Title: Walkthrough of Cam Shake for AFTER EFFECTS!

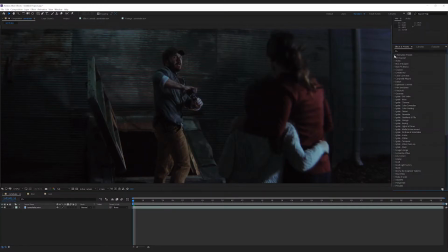Here we're going to take a look at our Camshake pack for After Effects, which are these presets for After Effects, which you're going to find in your user presets. Once you've put them here, we do have a README doc that comes with the product, so that will show you where to put them, but you're going to grab them once you've downloaded them,
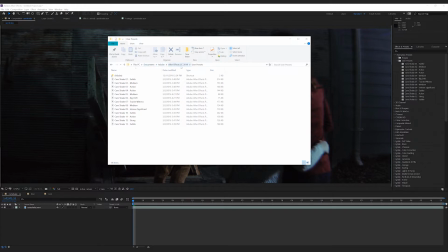and you're going to put them into your documents, Adobe, the version of After Effects that you're currently using, and then into the user preset. Sometimes there isn't a user presets folder. If there's not, just create it, pop those in there, then restart your After Effects, and they should populate right here for you.
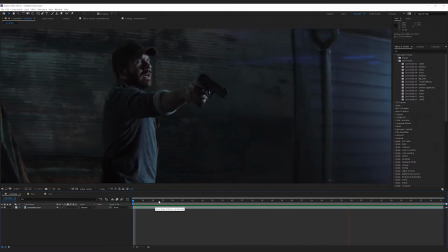But I'm taking some same shots that I used for the promo and that I showed with the Premiere Pro walkthrough as well to take a look at what we can do with these.
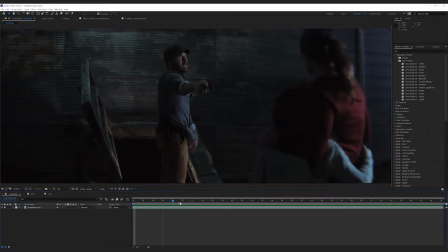And like I said in the Premiere presets walkthrough, this is actually something that we used on this specific short film. This is my short film, Ballistic. And in this scene, it was all very locked down and we decided after the fact to add a sort of handheld look to it.
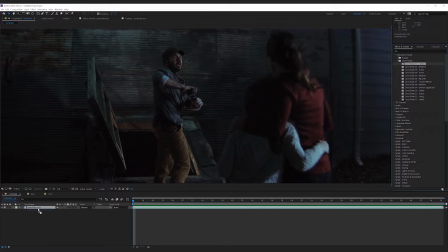And we went with something subtle. So we'll grab this and we'll toss on the subtle effect there.
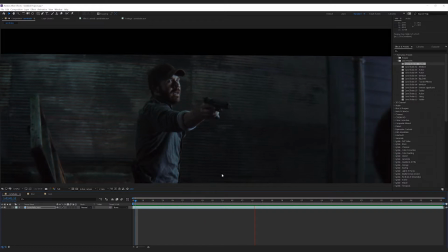And you can see what it's doing already, but it's pushing our footage down.
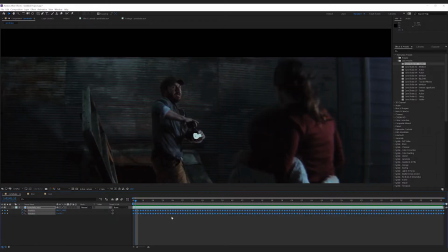So we're gonna hit U and see what's going on here. And you can see that we have all the data right here, similar to adding tracking data onto here, because that's pretty much what's happening. These were created by taking an actual camera and shooting footage and then tracking that footage and bringing it in.
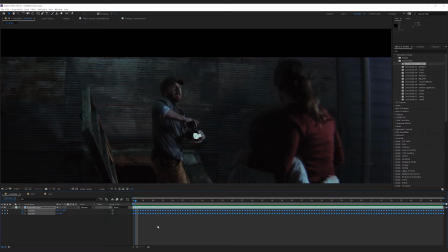So you're getting a very organic handheld look because that's exactly what it is. This is replicating the actual movement of real life handheld. So to correct this, we're not going to touch position or rotation, obviously. So instead, I'm going to hit A to bring up my anchor point, and I'm going to adjust my footage that way.
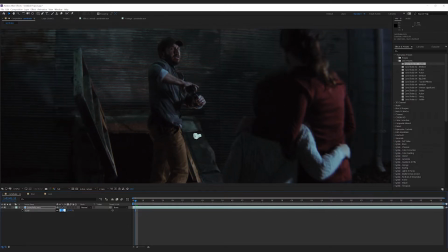And I'm going to need to zoom this footage in as well. So I'll bring it to about 1:16 maybe, and then go back to our anchor points.
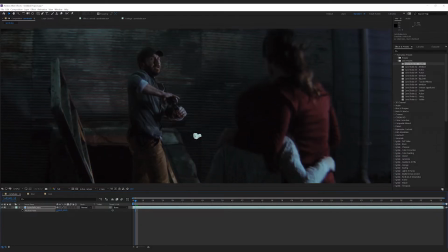And I'm definitely going to need to keyframe this to get the shot framed how I want throughout. So I'm just going to hit the stopwatch for the anchor point and start watching it through, and I'll stop when I want it to adjust.
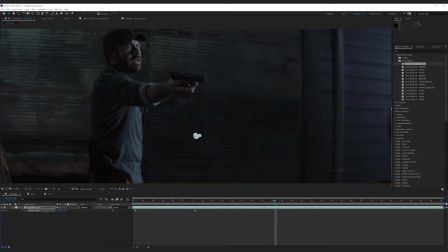Make that adjustment and then keep scrubbing through
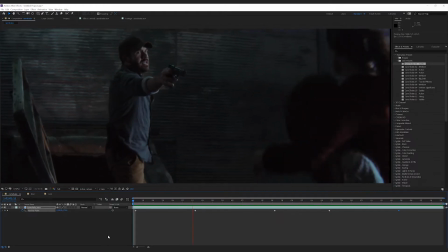until I have something I'm happy with. Then we watch back through, make sure we're not seeing any edges.
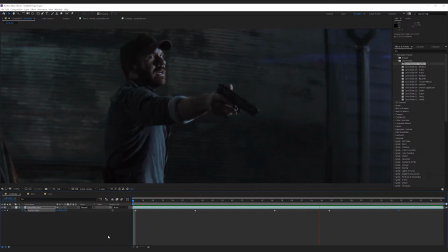And there we go. We got a nice subtle handheld movement happening there, which is just adding a little bit of roughness and a little bit of energy into the scene. So it's not feeling as still, which this absolutely shouldn't. A bomb just went off. This should feel chaotic.
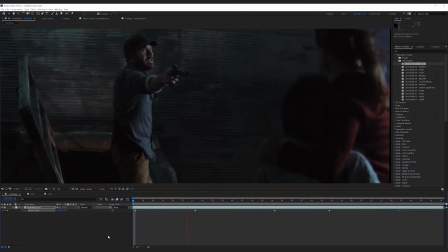It's windy. So this is adding a little bit of that idea of that kinetic motion into it without it going overboard.
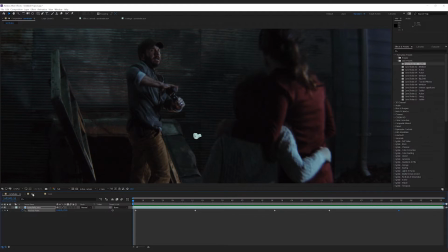And I think that works really well.
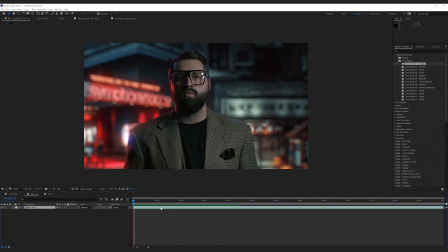But if we jump into another shot, something static like this, we could see what a lot of these shots are doing if we throw on, say, a medium. So there's a very nice, again, very organic handheld movement happening here.
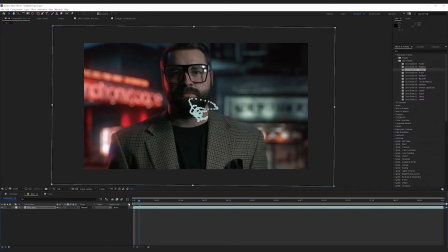And if we jump over to action, you see it scales it up quite a bit because this is going to have a lot more movement.
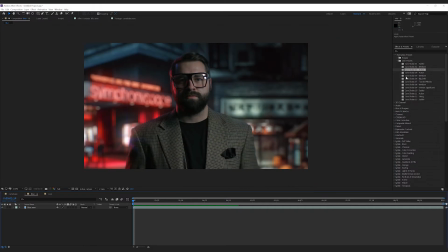And this is going to be great if you're doing something like a fight scene or if a character is running and you shot it locked down.
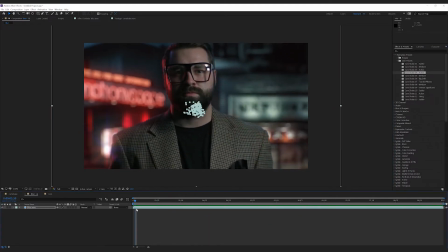This is especially good for maybe a chase scene or, again, that running scene. That's going to work really well for that. You're never really going to use that for something like this because it's very obvious and feels very weird.
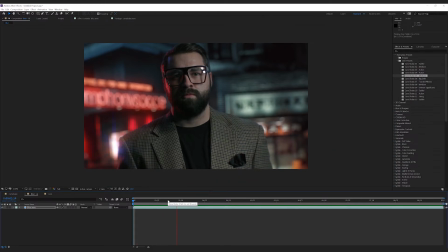And then we got some erratic motions like this, which are great if you're doing maybe some kind of found footage bit or you're showing footage from maybe a
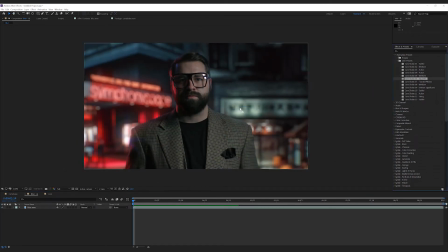spectator's viewpoint from some extreme circumstance, you know, like one of those news footage type deals that you see in films all the time.
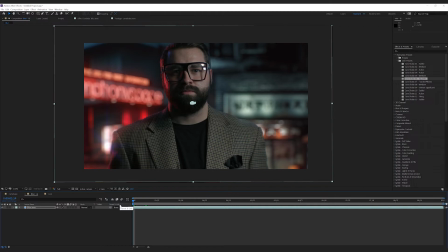That would be great to throw in there. You don't have to animate that yourself. It's already right there for you to adjust and customize however you want.
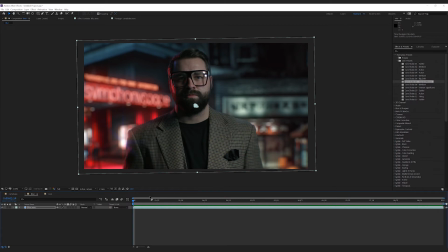Then we have this one, which is actually called Tourist Witness. And that's supposed to be the idea there. But for me, really, this one is just another very nice, very, very subtle handheld feel going on there that works really, really well. And it's actually one of my favorites.
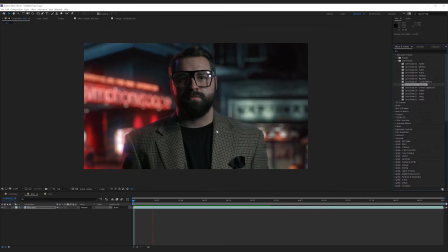Tourist, subtle, and medium are the ones I'm usually throwing onto my footage because those are the ones that usually just work really, really well for me.
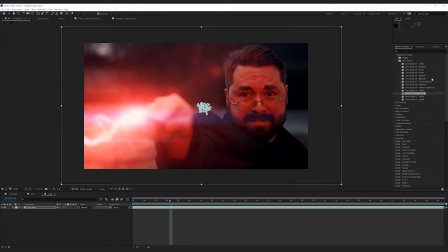And then if we jump off onto something like this, this is when something like one of the action bits are gonna really come in handy.
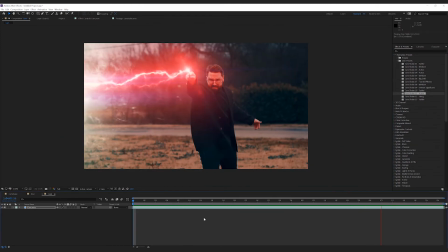You're getting that feeling of intensity. The power that's coming from the wand is translating into the camera, so you're getting that rocky motion that's really helping convey the thing that you're trying to do. But with one like this, once you're starting to get a lot of action, a lot of movement in it, you don't want it to stay sharp all the way through like this with the camera jumping around like that,
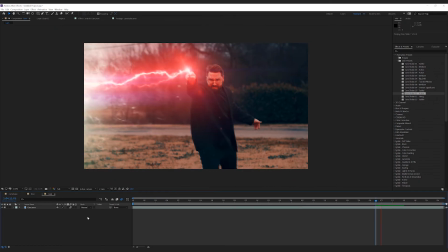so you're gonna wanna turn on motion blur to make sure you're adding that little bit of motion blur in.
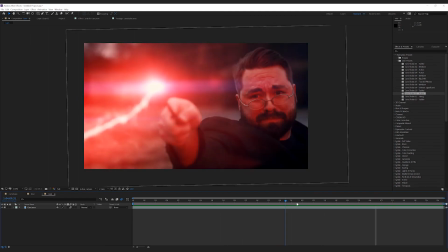That's gonna do a lot to make the movement really sell. And something that I like to do a lot with stuff like this is actually add a zoom.
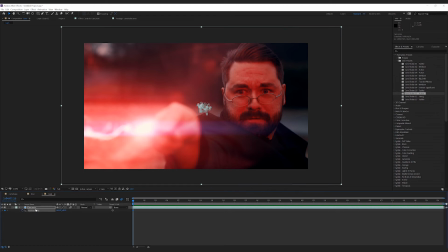So I'll click S to bring up scale, A to bring up anchor point, and then U to bring up them all.
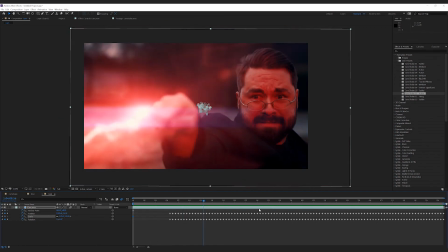Now I'm going to scale my footage over time
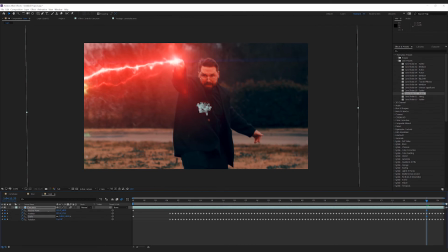and adjust my anchor points.
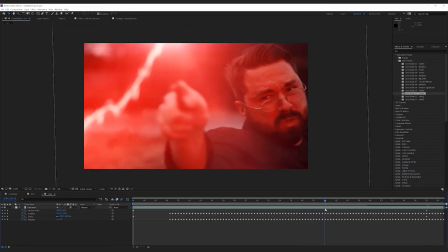And then we'll adjust our anchor points for these two shots here since they are so different.
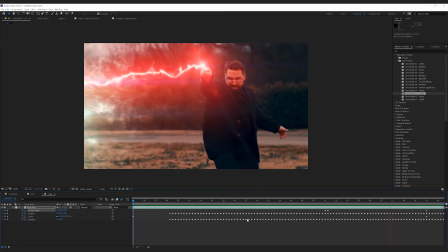Now, obviously, I would make these two different clips in any normal circumstance, but we're just testing here, so this is fine. And you can see now we have that nice subtle zoom in along with the motion, which is adding a lot more energy to the scene than what it previously was.
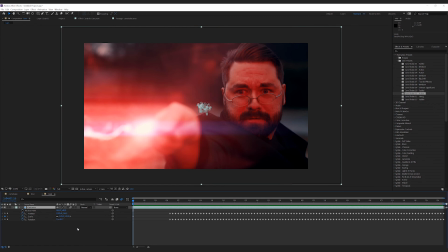And if we just undo everything and go back to our original shot without any of these extras that we put on it,
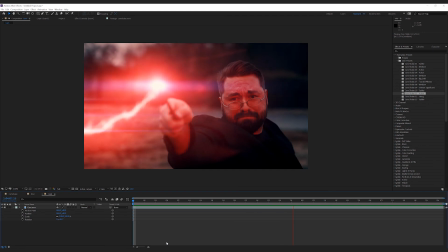and it's a lot more boring than what we ended up with. So simple ideas like this are going to do a lot to add a lot of value and emotion into your scene.
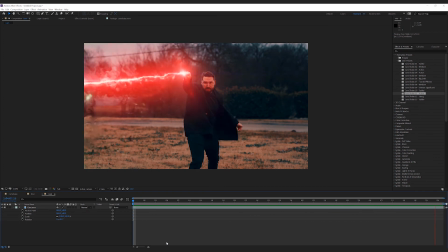And obviously a scene like this is perfect for it. We weren't going handheld because we didn't want to have to deal with that extra tracking when we were already going to be tracking the wand, which was moving.
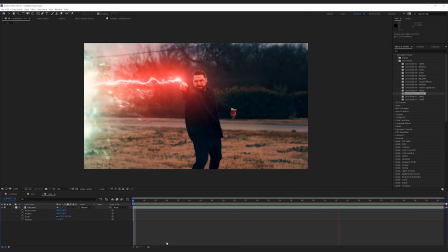So we went all locked down and added the motion in post. And again, doing it like this is a really great way to accomplish that.
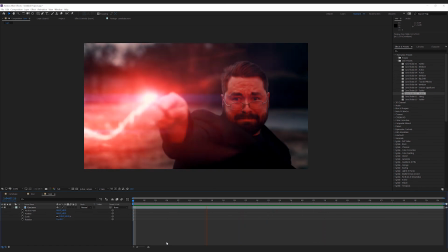So check out the pack on our site and let us know what you think.